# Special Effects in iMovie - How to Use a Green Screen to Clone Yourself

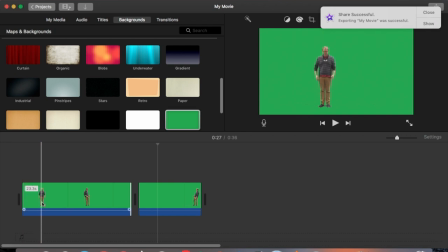I'm going to look for the spot where I wave my magic wand, where that transformation should happen, and I like to split the clip right about there. So again, Command B will be my keyboard shortcut to split the clip.
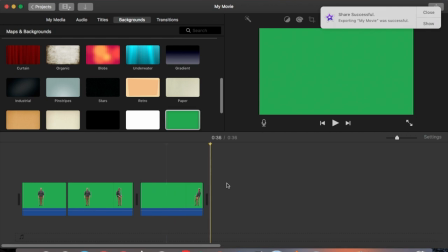And I'm going to take the clip of me moving to the side. I'm going to drag it on top of my original.
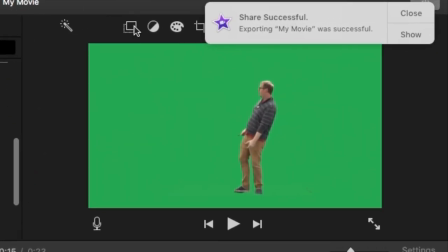And I am going to use the green screen effect.
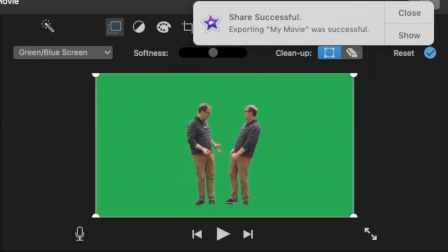So I take the green out of the top layer, and now I can see both versions of myself simultaneously.
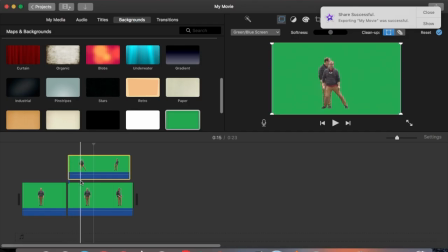I might make a few adjustments, just trimming off a little bit from each clip, just to make sure it lines up the way I would like to.
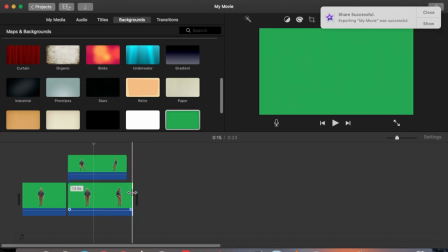And I trim off the end where there's really nothing happening, because I don't want to disappear in the end of this. So I'm going to just trim the bottom layer to where that stops, and then I trim the top layer to match it.
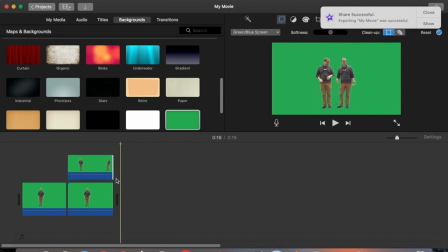Should be good enough. The next thing I think about are little effects, like little things I can add to enhance the effect.
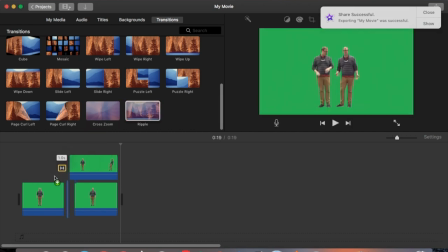Like if I go to transitions and I use a ripple transition right about at that spot where that magical effect happens, that can add a little bit of interest. I'm going to change the duration of that effect to about half a second.
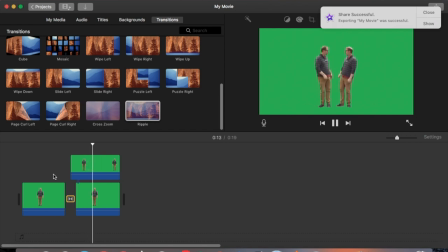So now when I wave the wand, there's a little bit of a ripple as the second me appears. Another thing I might do is go to titles.
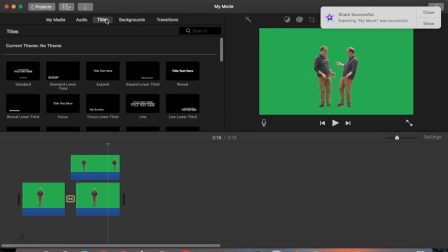A lot of people don't think of this, but I can use titles for special effects. If I use something like the boogie lights effect, or the boogie lights title,
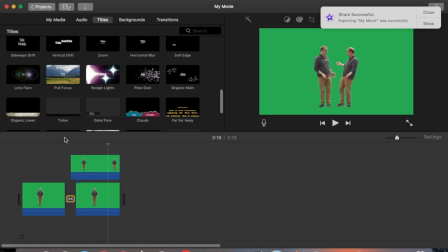but I don't put any text in there, then there will just be flashes of light, which can enhance the effect of a magical transition like this.
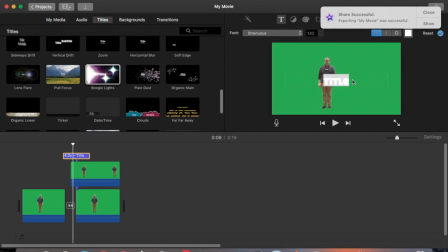So I put that boogie lights title in. I select and just delete the text. I hit the check to say I'm done with that. And I usually have to shorten it a little bit.
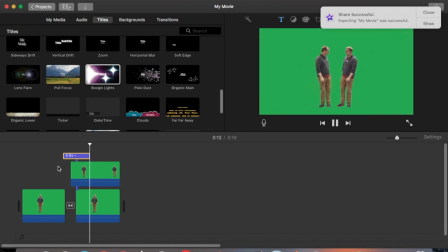I think by default it goes in for like 4 seconds. I don't want those lights again at the end, so I'm just going to shorten that so it just goes over the part where the transition's happening. And I think that goes nicely.
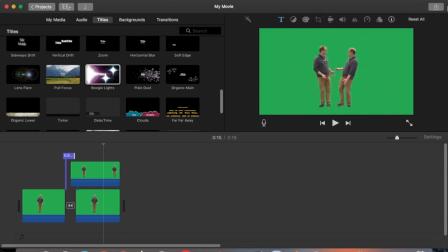Of course, with this tutorial, I'm focused mainly just on the visuals, but you can also enhance it with audio effects.
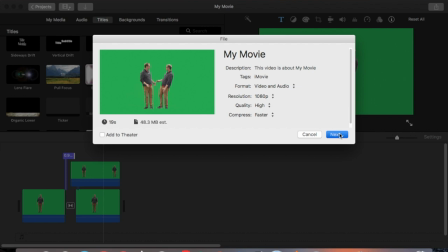I'm going to share this. I'm going to export this as a file, and I'm going to call this one simply Clone 2.
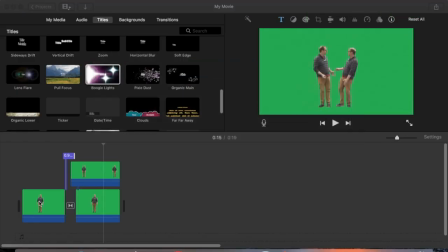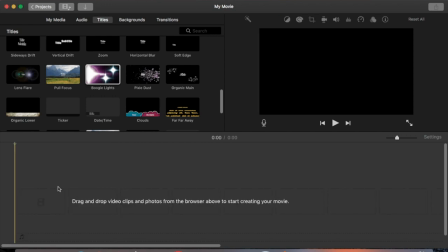And now that that's exported, I'm going to go to my Finder.
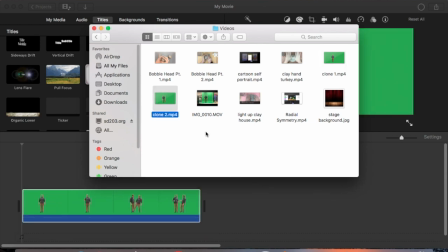I'm going to put in that Clone 2 video. I'm going to put in a background.
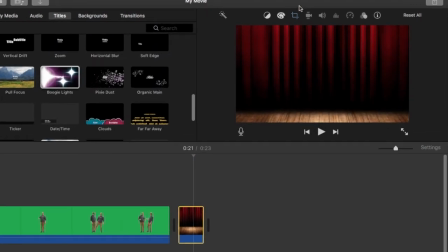The first thing I'm going to need to do is I'm going to need to go to the cropping and take off the Ken Burns effect,
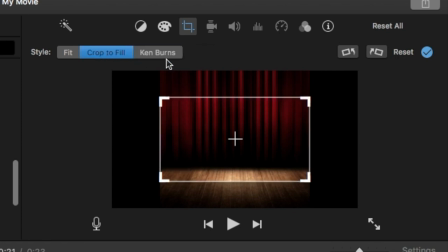because I don't want my background moving while I'm not moving in the green screen. So I'm going to change that to crop to fill.
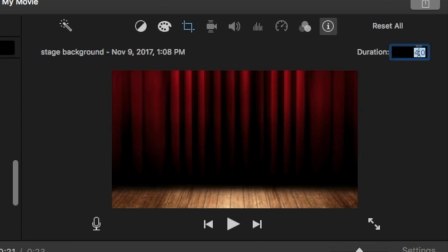And the next thing I'm going to do is change the duration. I'm going to make it about 40 seconds so that it is longer than my green screen footage.
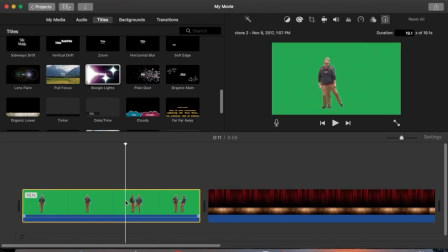I can trim off the excess later. I put my green screen footage on top of that backdrop,
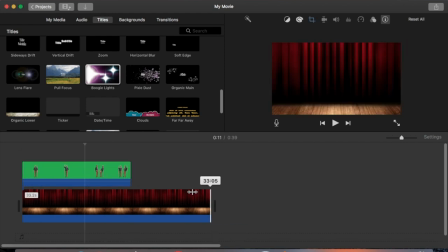and then I'm going to trim off the excess so the two match.